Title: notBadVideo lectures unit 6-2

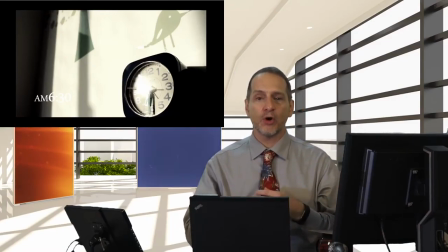514s
One is, of course, there's a dialogue, a narrative going over the top, but they're using a tagline, right? Look up. They're always saying, look up, look up, look up. And this idea of people are using their cell phones and not watching the world go by, not enjoying the world or participating in the world.
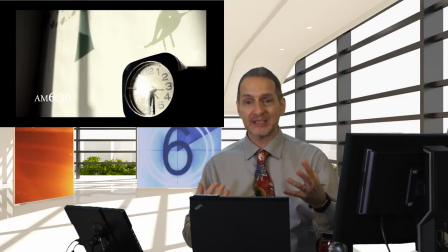531s
So that's the social message. And I think that, again, timely, well done, good idea, like that.
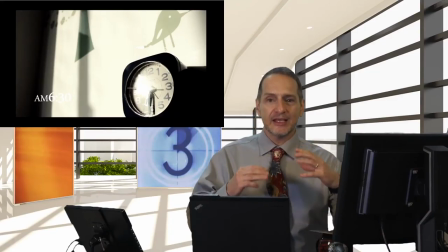537s
Hard to say that's a bad idea. And they give you a very clear idea. Stop doing that and look up.
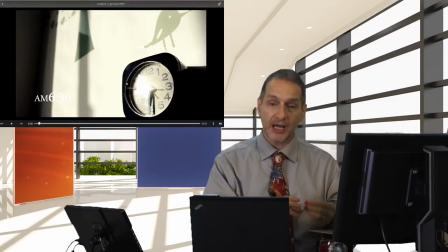543s
So let's watch this video with some commentary over it as I give you
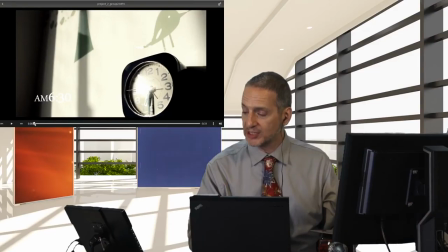548s
some input on some parts that I think were well done and maybe some parts that are less well done.
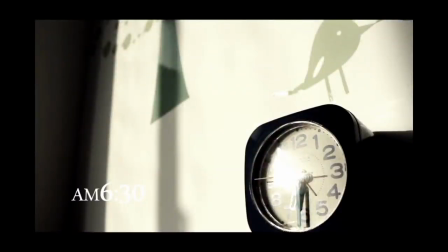555s
I think the clock at the beginning is a great idea, isn't it? They're just showing you that it's going to go through the day.
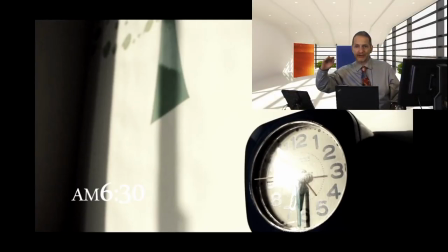561s
So they're using this idea of throughout the day, from sunrise to sunset. That's kind of their frame. I thought that was well done. People are obsessed with their phones, and you shouldn't be. You should look up.
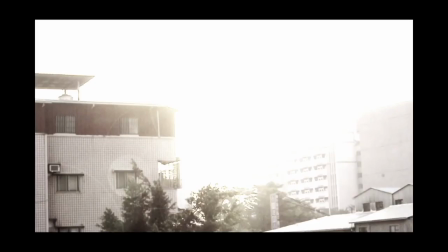580s
They do this pulling the focus here. It's out of focus and then it comes into focus. Again, that really helps you to get a feeling for it.
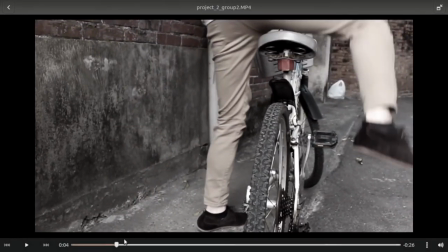587s
And then I love what they did there. Whoops, let me jump back a second here because I specifically thought they did a good job here.
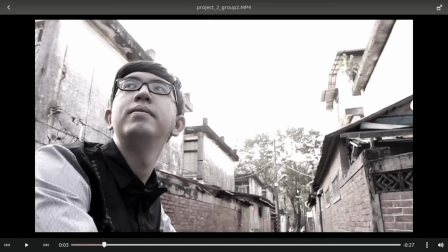594s
This shot here down this street, which kind of looks like an old alley in Taiwan with old houses, kind of traditional looking.
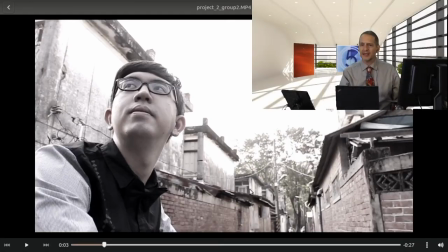601s
I thought that was very well done. And the color looked desaturated. So this group was the group that did the the training with the horror in it.
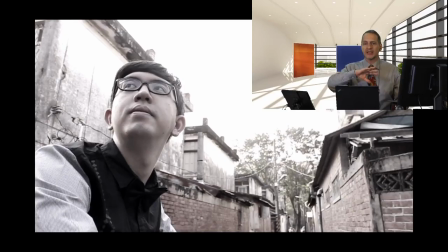611s
Remember, they were taking the color out of there, they were increasing the graininess of it. So obviously this group likes to play with their filters inside of their editor. That's great. I mean, if you like to do that, that's good, but you have to make sure it serves that message.
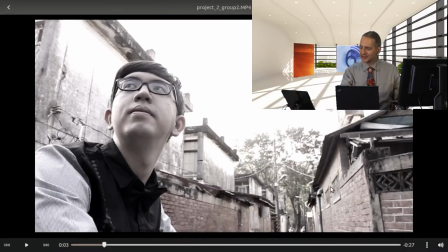626s
And I thought here it did. It kind of make it like it's a very nice place to be. Why don't you enjoy that space? Why would you ignore it?
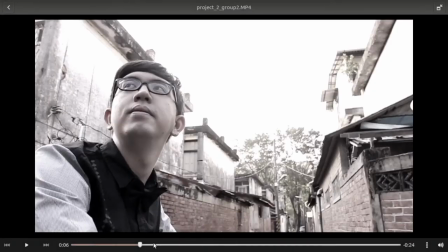637s
So basically what we have is this idea that the guy's on his bike going around and encountering people who are,
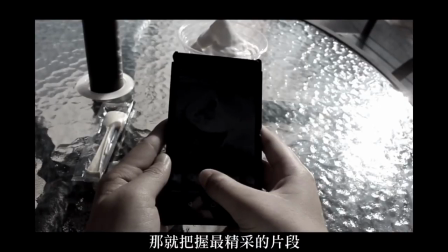646s
looking on the phone all the time.
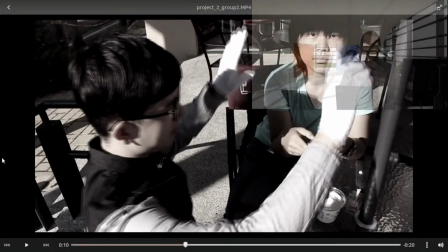651s
And here's a great example of a nice little shot. I asked them about how they did this shot, and they said they were trying to be careful about it.
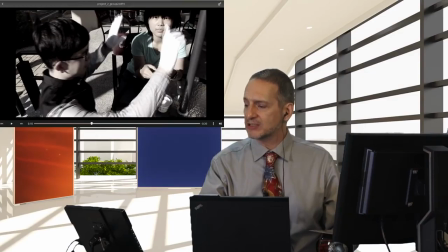659s
It was a difficult shot. So they find a convenience store, and it's in the morning, and you can see it's in the morning. How do you know it's in the morning? Because of the shadows that are coming down. Look at that. It's very, very clear.
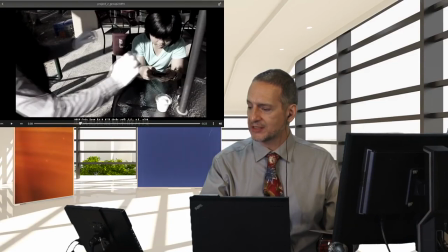672s
Back it up. Look at those long shadows. You see that? Bring that up here.
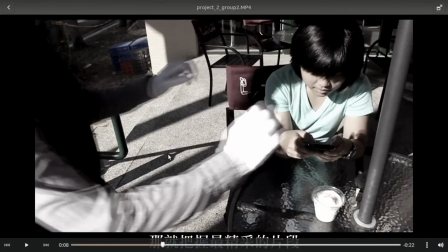677s
Those long shadows. This is in the morning, and I mean, you saw the clock, and I think they really did go out in the morning. They didn't just go out late and then change the clock.
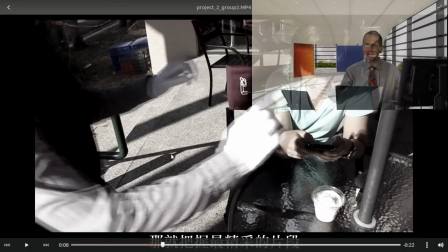685s
They really did go out early. And by doing this, they're getting really nice light.
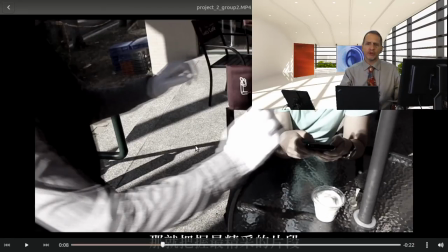689s
If you can shoot in the morning, early morning, or afternoon, you get that sun coming down
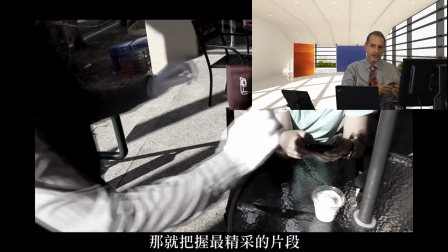697s
at the face level rather than top down. The downside is you get shadows, but it does a good job on lighting faces and bodies and buildings. It does a really good job. It also is a little less harsh and bright. You know, when you walk out in the daytime in the middle of the day, like noontime, you feel like you're cooking under the sun, right? But if you're out in the morning or the afternoon, it's much softer. And that's what they've taken advantage of here.
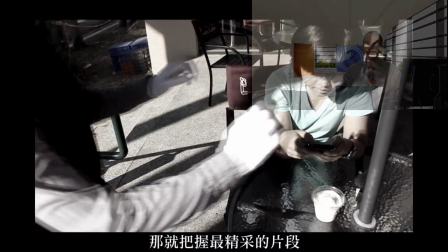722s
They've purposely gone out and taken a shot during that morning. And look what they did here.
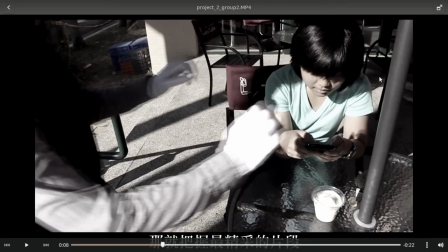728s
They got their subject, their talent, facing right into the sun. So when she looks up,
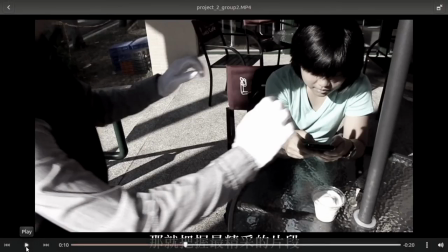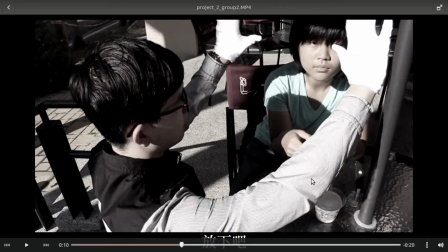740s
nice bright shot, perfect. And that fits the message, doesn't it?
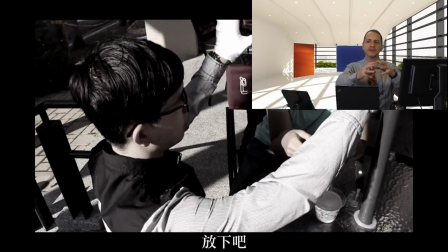744s
Because the message of the video is look up, don't be looking down on your phone all the time, look up and enjoy life, see what's there.
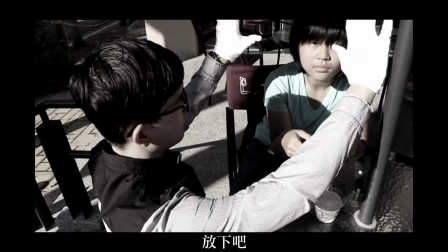751s
So they got her looking up and boom, nice light right in the eyes,
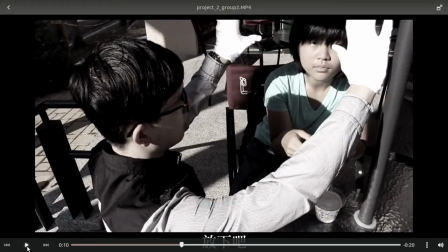755s
right in the face. That must have been hard for her to look straight into the camera like that, because it is a bit bright looking into the sun like that.
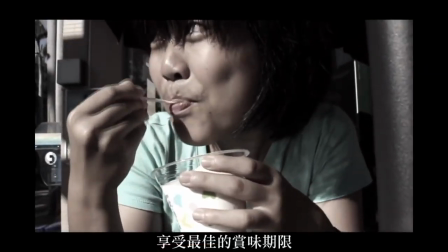763s
But the morning light, and he's like, enjoy your life, enjoy this time you have.
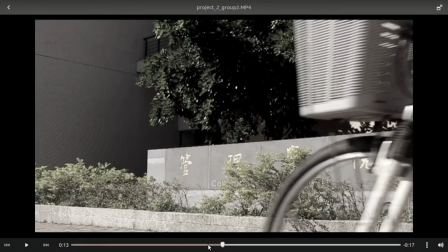769s
And again, a nice shot there. I thought that was well done with the lighting.
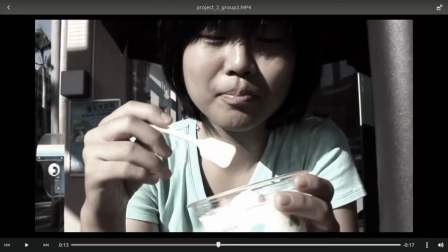774s
You see, nice light on the face there. I thought they did a very good job of bringing in that light there, and the shadow on her face here gives her a nice three dimension. You see, so the sunlight's coming in here, casting some shadow down on the nose,
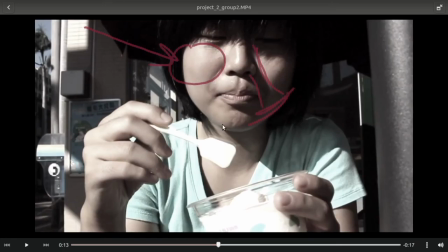790s
and on this side of the face some shadow, and nice and bright over here. That is a great shot, and I really admire them for that. And they said they did try to get the morning light, but they didn't realize how good it turned out until they got back and did their editing, of course.
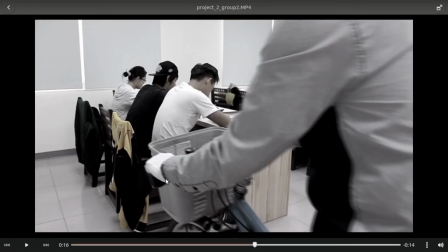808s
Now here's the funny part, and I do think they're doing a good job. Remember, these guys did the horror genre, and they're trying to have some fun with things. So they've got this guy running around, and on his bike he's wearing his gloves, which is a kind of a tradition for people in Japan or Taiwan, or even in China, they wear uniforms. They're some kind of official somehow.
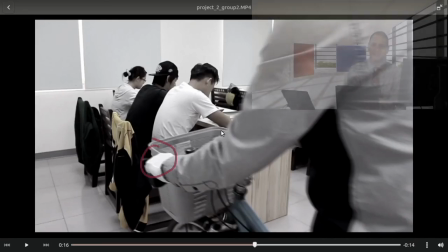827s
So he's kind of the official coming around telling people, hey, you guys need to look up and stop being obsessed with your phones, right? So great little message. And so he drops in, and he's even in a classroom. All of a sudden his bike shows up, and here he is, Mr. Inspector, I guess.
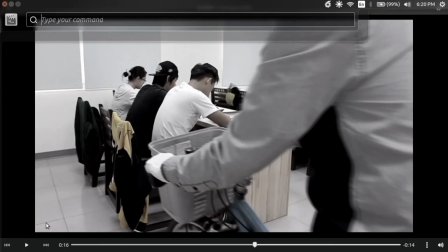842s
And he shows up to tell people, look up.
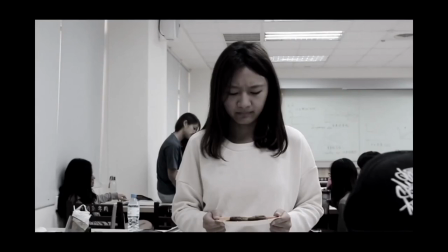849s
Right, so the message is here, clear here, show, don't tell. Even people trying to be nice to you and share with you, you're ignoring them.
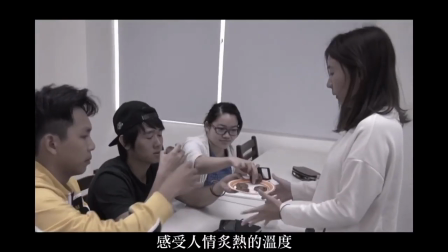856s
And here comes the look-up police, right, look up.
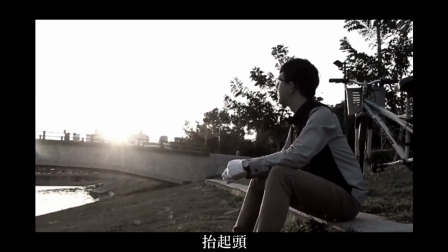860s
And here we go with another great idea, and I think this is just a wonderful thing they've done here,
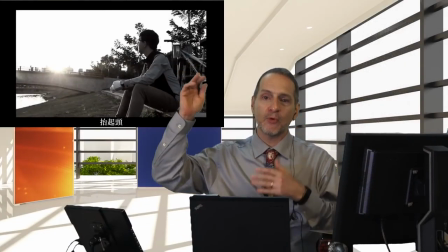866s
where they have framed their shooting day from the morning until the afternoon, and you can see this is now the afternoon,
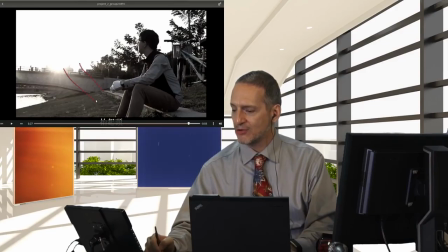873s
and the sun is down at this low angle, and you're getting these lights coming, the light coming down at this low angle,
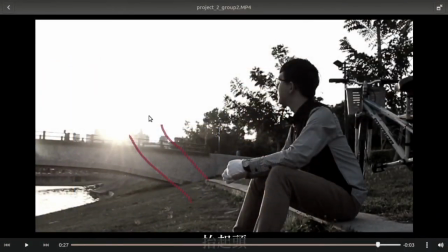880s
giving you a real nice kind of a shadow and soft lighting feeling. And you can see that on his legs here, for example. You see how it's kind of lit along the edge, and then his face, just lit where he's facing over there towards the bridge, but then dark on this side, darker with some shadow.
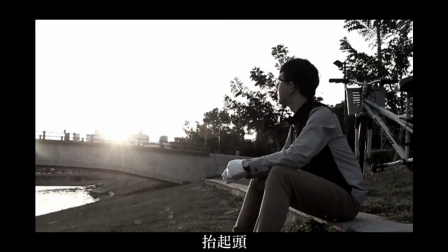900s
Really well done. I just really admire that. Not an easy thing to do, because you have to time it just right. 美好随时为你绽放。
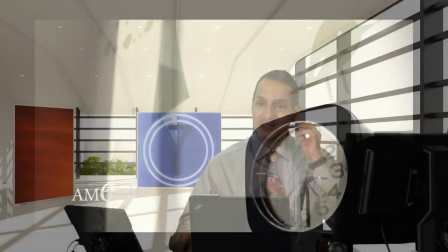910s
Okay, 30 seconds, my goodness. That's a pretty good job done in 30 seconds, isn't it? So I think, what can I say there that they did wrong? I don't see much that's wrong. They showed, they didn't tell. They did have the narration, but the narration was look up, look up, look up. And that's kind of a tagline, well done. So there go your social, political messages. In both cases, I think our student groups had a very good insight into express yourself and into participate and don't be obsessed with your phone. Hey, can't beat that. Hope you can make a video that has a nice message too. Good luck.